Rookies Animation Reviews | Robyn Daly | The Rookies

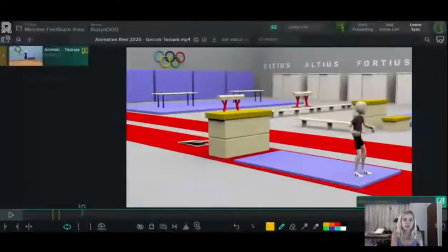The landing is very nice and that roll is nice and smooth.
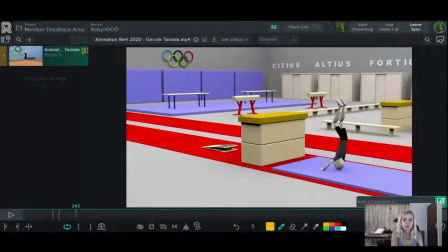There's a hand that sort of grabs your attention there.
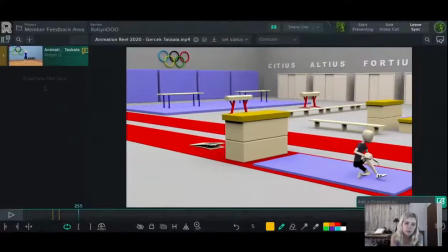But I can't seem to get it right on that keyframe. Let's see.
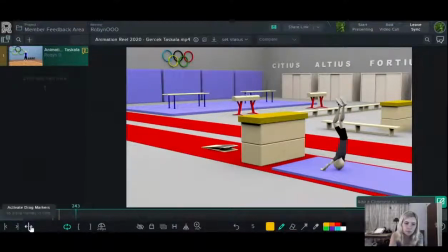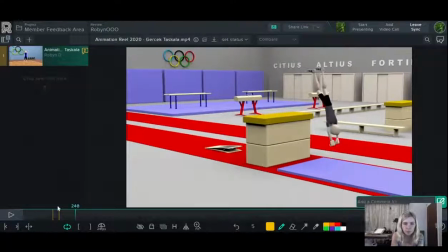That hand over there at the back kind of grabs your attention a little.
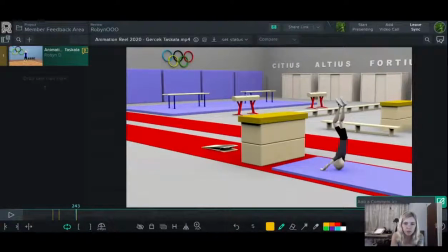I think because it's such a quick, it's just there for one frame and it's so bright there behind his head that it kind of just draws your eye. So just be careful of little things like that.
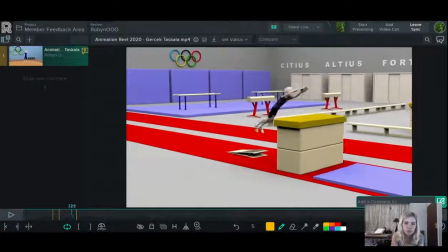It's the same as with like paying attention to silhouette and stuff like that.
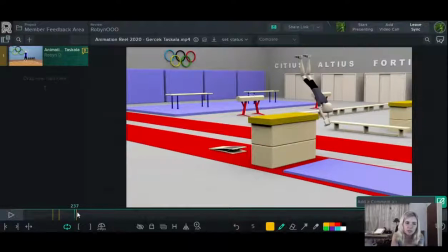It's just these little things that can grab your attention and just make something like look just a little off.
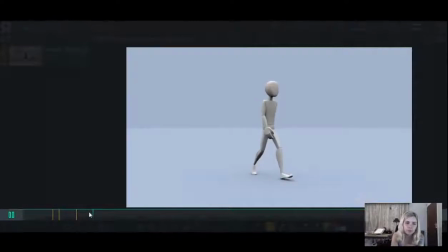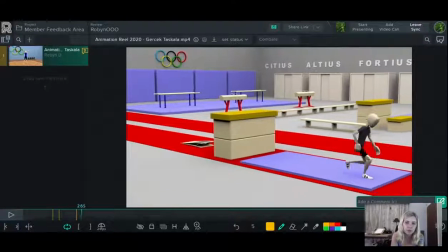I would work on the spacing here again. As he comes up, he sort of just comes right onto his knee and then straight up.
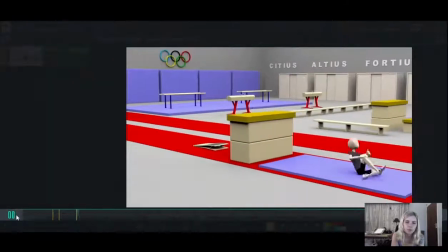But he should actually come onto his knee
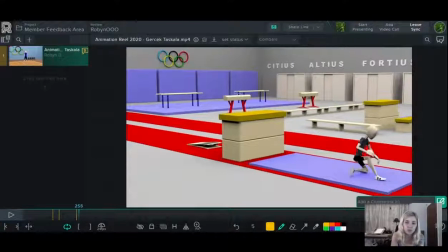stay on that knee for just a few keyframes as he sort of like gathers himself. I know he's coming forward with the momentum, but there would be a bit of a jolt, you know, as his knee hits the ground.
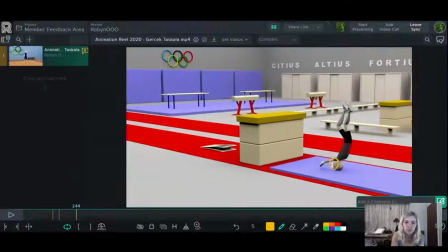He would stay on the ground for a few keyframes as he comes forward and then stands up.
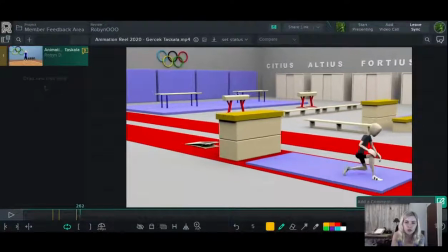And then again, just watch the weight distribution here. As he comes up, there would be a bit of an overshoot and all the weight would go onto that leg that's on the ground currently. And then it would go onto the other leg, which we're not getting over here at the moment. It's sort of a very mechanical stand up.
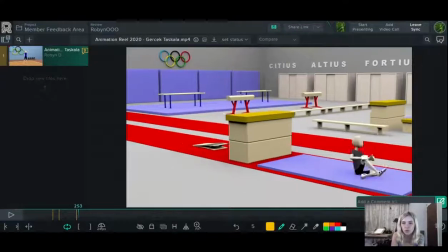He's on that leg, the other leg goes down, that's it. There's no sort of like overshoot or weight redistribution over here as he lands.
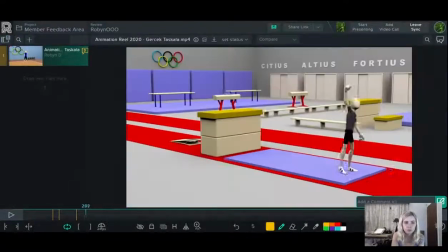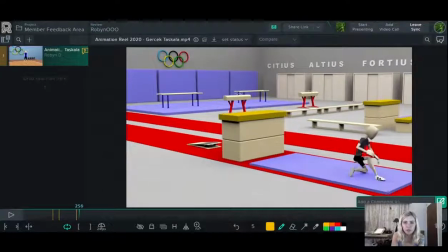So throughout, I would just watch, you know, the head animation, that overlapping action over there, bit of follow through on the wrists, slight bit more flexibility there, and then things like spacing and weight distribution.
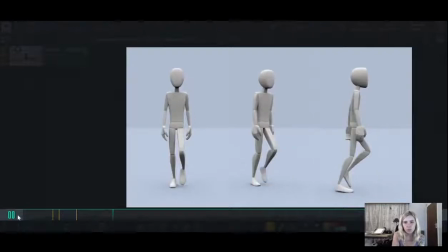So this is a pretty good walk cycle. It's smooth.
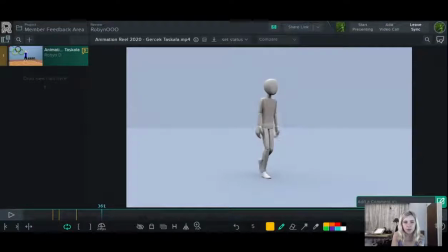It doesn't have any of that popping that often happens on like overextension of legs, especially on the contact position and stuff.
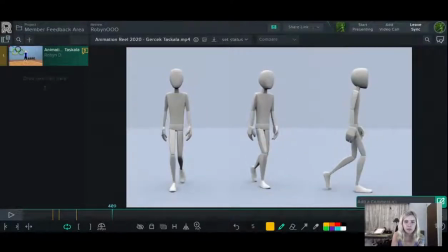But I think it's gone sort of maybe a little bit in the other direction where to avoid that overextension, especially in the contact position here, I think the legs are just a little too bent.
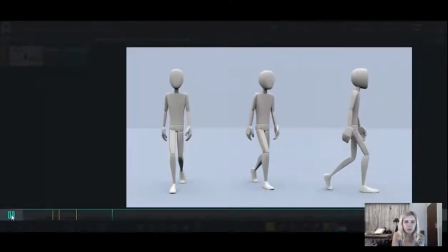So as he walks, he's kind of just floating along with quite bent knees
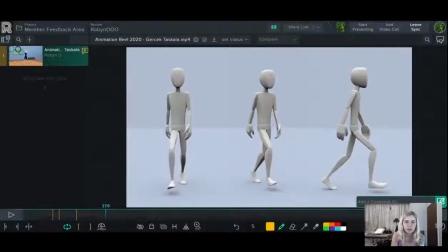when his legs should be a little straighter in the contact position.
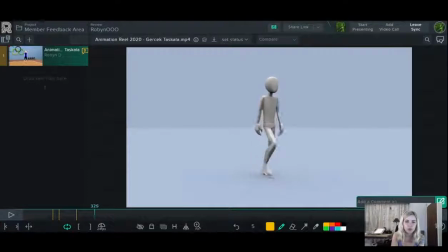The feet are nice, the foot roll that you've got going on there, that looks really good. He also looks like he's got a little bit of a limp. It looks like maybe the left leg is coming forward a little faster than the right leg.
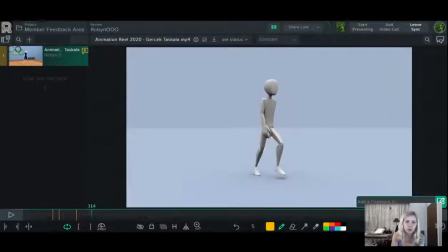And his hips are rotating forward a little, which gives it, I don't know how to describe it.
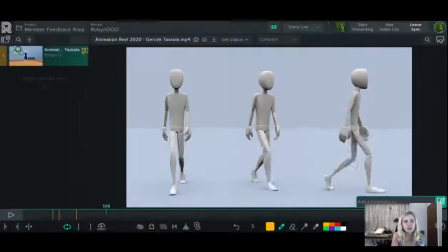It just looks a little less organic, you know,
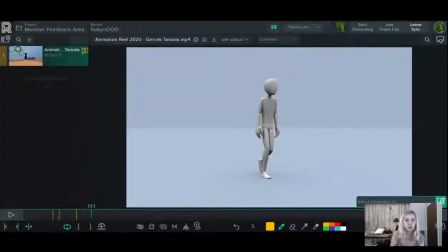a little less human and more like sort of a robot that's just sort of powering forward, you know. I don't know if that makes sense. But I think the hips are just rotating forward a little too much there.
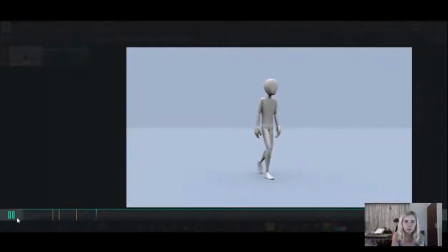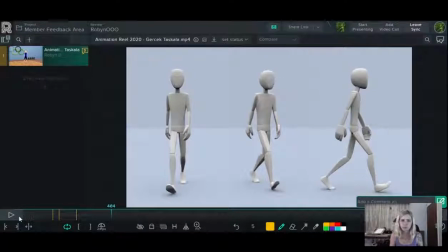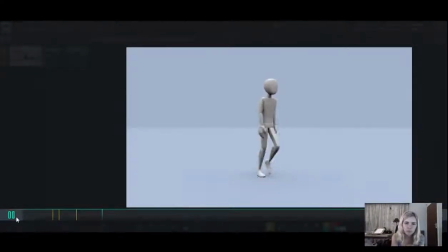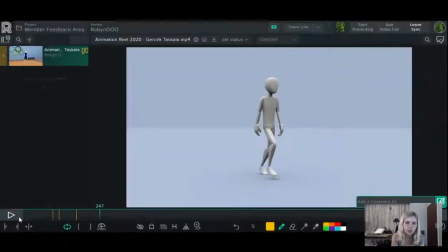The head is also just looking a little stiff as well. There could be a little bit of rotation, you know, backwards and forwards.
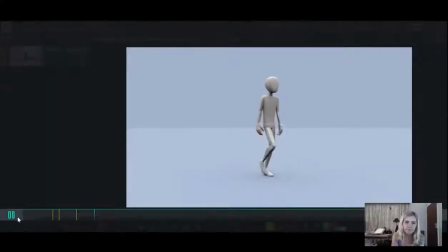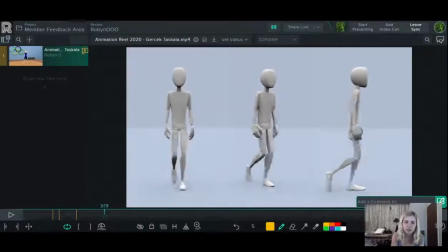But I think mostly the main thing is that the timing of the left leg is a little different than the timing of the right leg. And I think the knees are just a little bit too bent throughout.
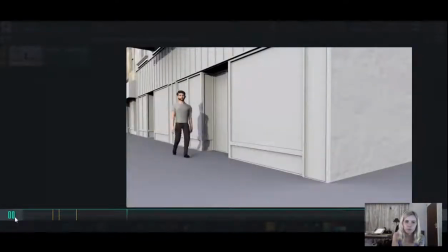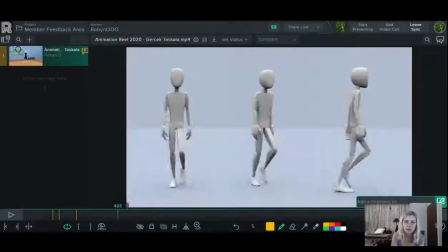Okay, this guy looks a little stiff as well. It's the same thing, you know, have a bit of overlapping action on the wrists.
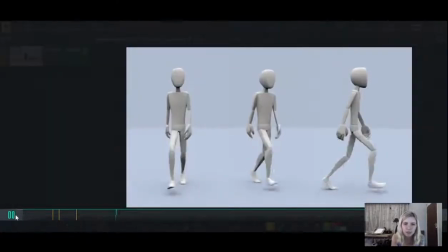I know that there is some,
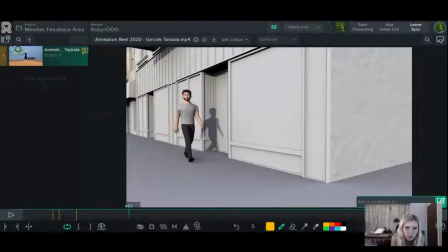you can see it as it comes forward there, but it sort of stops here. You see there, that's a very stiff wrist, that wrist there. Very stiff wrist there, and then it comes and he starts to raise it to wave.
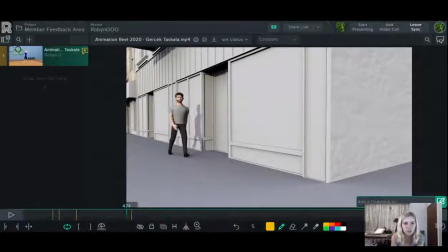But just, you know, as a rule of thumb, especially with things like wrists, it needs some overlapping action. It's almost as if it's got some follow through on it. So if you ever have your arm sort of rotating forward or moving or anything, the wrist is always going to follow a few frames behind.
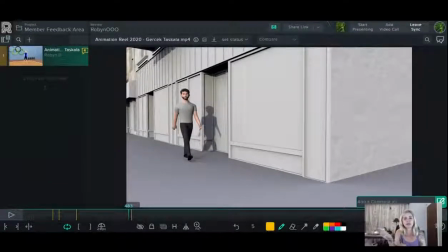So if I'm bringing my arm forward like this, the wrist is bent back a little, and then as it goes back that way, then it will follow through afterwards a few frames later, which I think is lacking a little bit here, which makes him look quite stiff. Also, his head is quite stiff as well still.
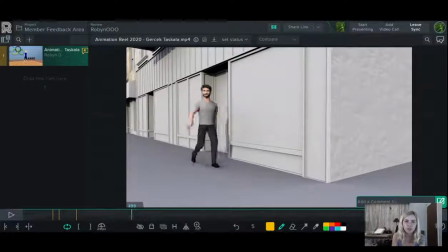And I think another problem with contributing to the stiffness of the character is that I see that his shoulders, you know, are rotating back and forth with his arms, but they're not rotating up and down. So usually shoulders and hips as well, they would be counter to each other, but they rotate in a sort of a figure of 8 as you walk.
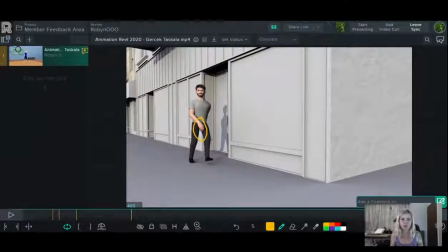So it's sort of up and down and back and forth at the same time. Don't forget that you're animating in 3 dimensions. It's not just 2. So it's not just back and forth, it's up and down and pretty much, all the way 360. So just remember that when you're animating things like shoulders and hips, they don't just go backwards and forwards.
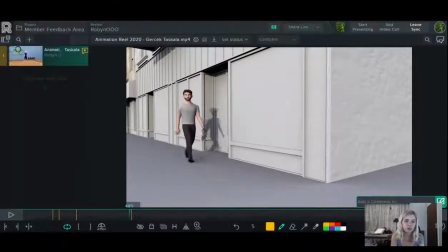They would go up and down as well. Do them in a figure of 8. So not extreme as that, obviously, but just, as a sort of a guidance, that's how they would be moving.
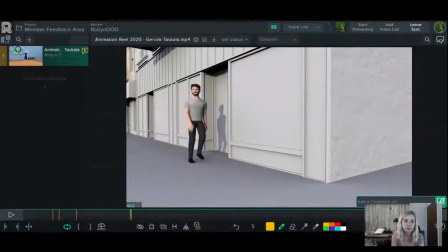Okay, when he waves, he could definitely have some finger animation. He doesn't seem to have anything going on with his fingers at the moment.
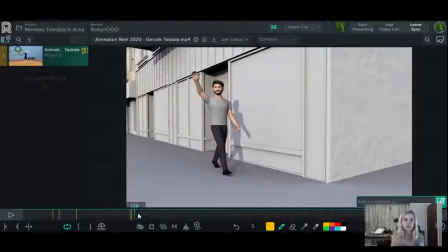So you would have them, they'd be a little bit curled as he's walking, and then as he lifts his hand to wave, they would splay out, and they wouldn't all go at the same time. They would sort of be offset from each other for that little wave. He could also have a, follow through on his wrist there as he raises it.
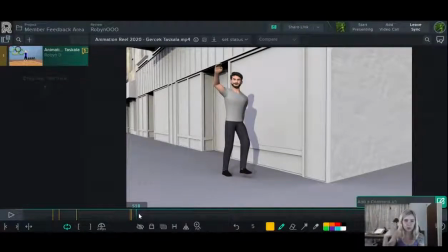And then as he brings it down again, follow through. And also arcs. I think it's also just missing some arcs over there. I mean, that does have an arc, but as he then brings it down there, I would have, it's up and then it comes back in an arc up to his ear.